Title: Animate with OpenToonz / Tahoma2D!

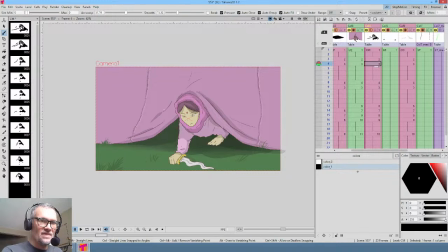1486s
Yeah. So now, as I say, I'm basically animating straight ahead. No, that was not quite right. Just trying to... Okay, and then this needs to be Control C.
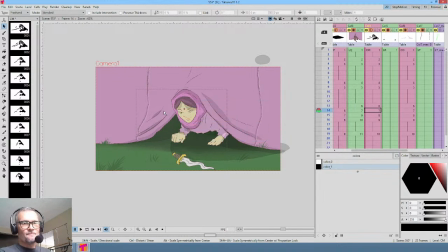1504s
There we go. I think that did the trick. Okay, let's see what we got. baby.
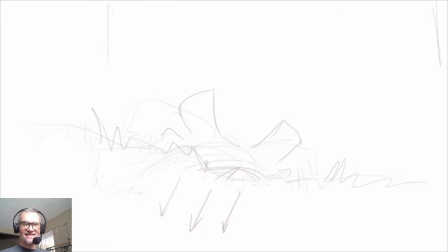1510s
Oh yeah. Yeah, see that? That looks pretty good. That looks pretty good.
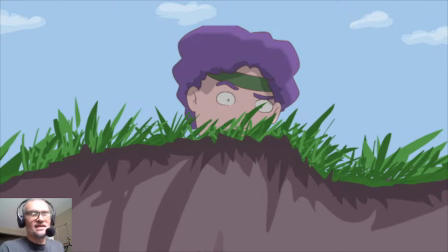1517s
Yeah, and now it's not like if you really obviously. And now what we're going to do is we're going to do one more thing to does the autofill tool for shadows J Studios.
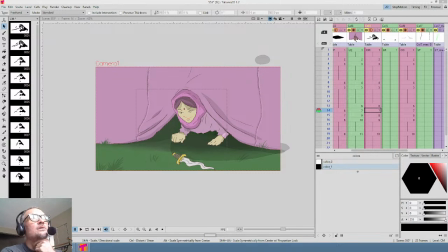1535s
Hey, Mikhail Humphreys. Would you do a custom long job or a quick and dirty job? You know, feel free to email me. I'm always game for whatever, Mikhail. You know, no promises, but you know, I'd take a look at anything.
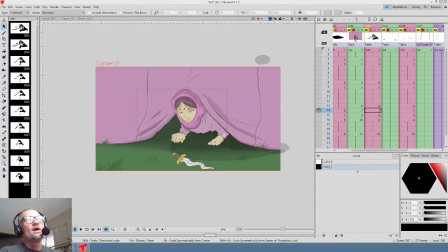1552s
It's all good. So, and you can email me at premiermediadesign@gmail.com. My email is on my website as well. Let me make sure it is on blendedplanet.com. Because it could be my old email address. Gotta be careful about that. Go to about.
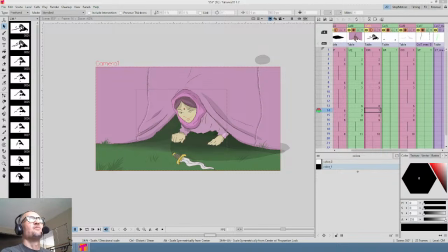1576s
Yeah, actually, okay. Yeah, the Blended Planet website doesn't even have an email link. So I'll just put it here in the comments. It's Premier Media Design, which is that's my commercial media company.
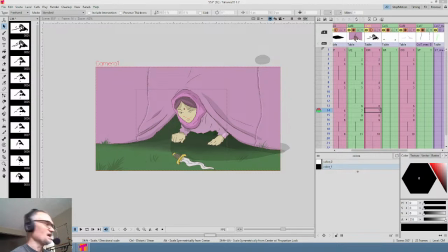1595s
And I'm not gonna type it out, so it's at gmail.com. So I think you can take it from there. So yeah, cool beans. Back to work here. So what was I going to do?
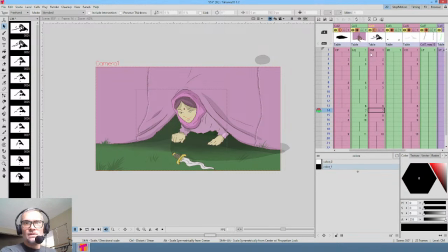1612s
Oh yeah, we need to actually insert a level here.
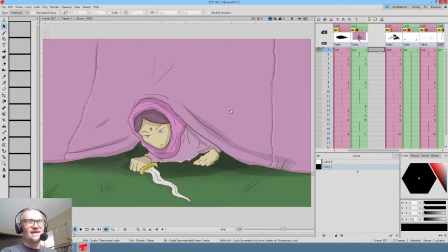1617s
So as I said, this shot is definitely becoming a little complicated.
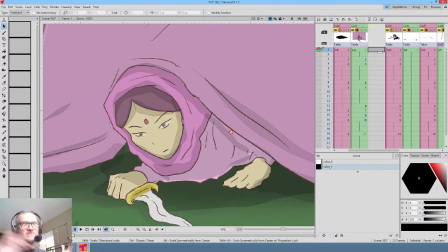1622s
Okay, what I'm going to do is I got to give her some eye blinks.
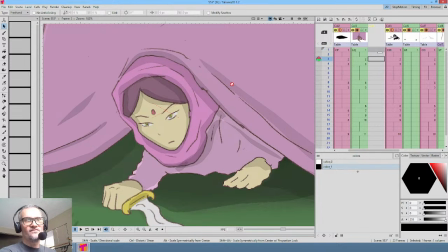1625s
I considered giving her a little more life in this shot by letting her
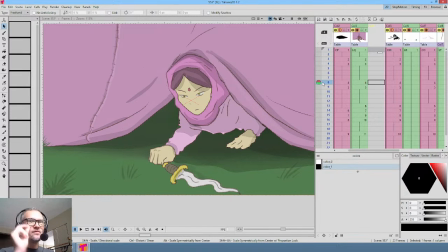1637s
irises, you know, move a bit. Like, what is she looking at? I don't actually think that's that important in this shot, but an eye blink or two, like in these pause zones, would really probably help.
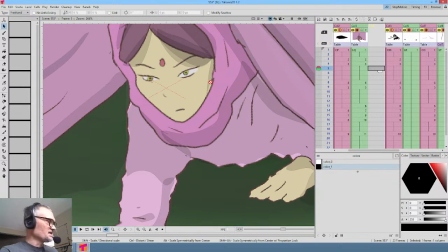1649s
So what I'm going to do is I'm going to do this the simplest way possible. It tends to be quite effective, which is create a vector level.
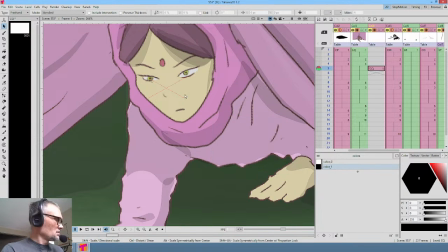1657s
Boom. And now, and I'm going to save my work just to be safe. And then what I'll do is I'll hit the B key, and I'm going to cover up her eyes like this and leave just a hint of the lower lid, right?
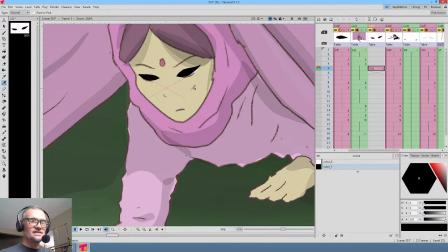1675s
And then I'm going to hit the R key and sample the skin tone. Okay? And now I'm going to also add a little darker color to just kind of
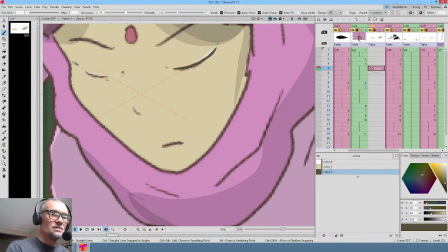1688s
punch up the lashes. And that's it. I mean, what's going to happen is,
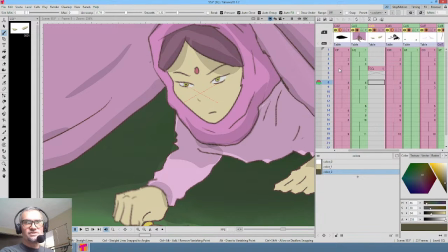1700s
you see, so we'll just, now the challenge here is because it's all hand-drawn animation, you know, frame by frame.
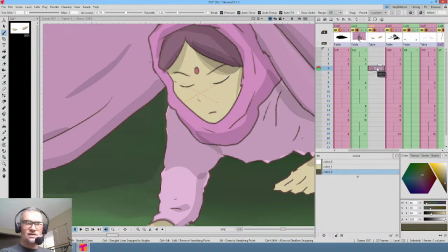1713s
This is going to be in the wrong position, so I'm going to hit Control C and I'm going to paste this key in here.
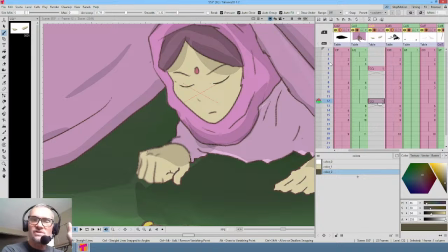1718s
Oh wait, okay, she hadn't moved yet, so actually that turned out to be in the right position. Purely coincidence.
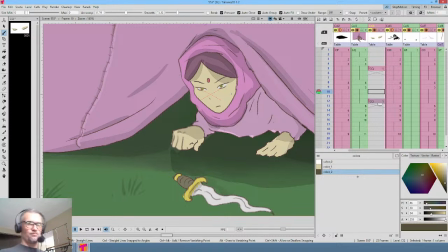1724s
But before somebody moves to like push like that, they would definitely blink. So, boom. So it's blink and boom.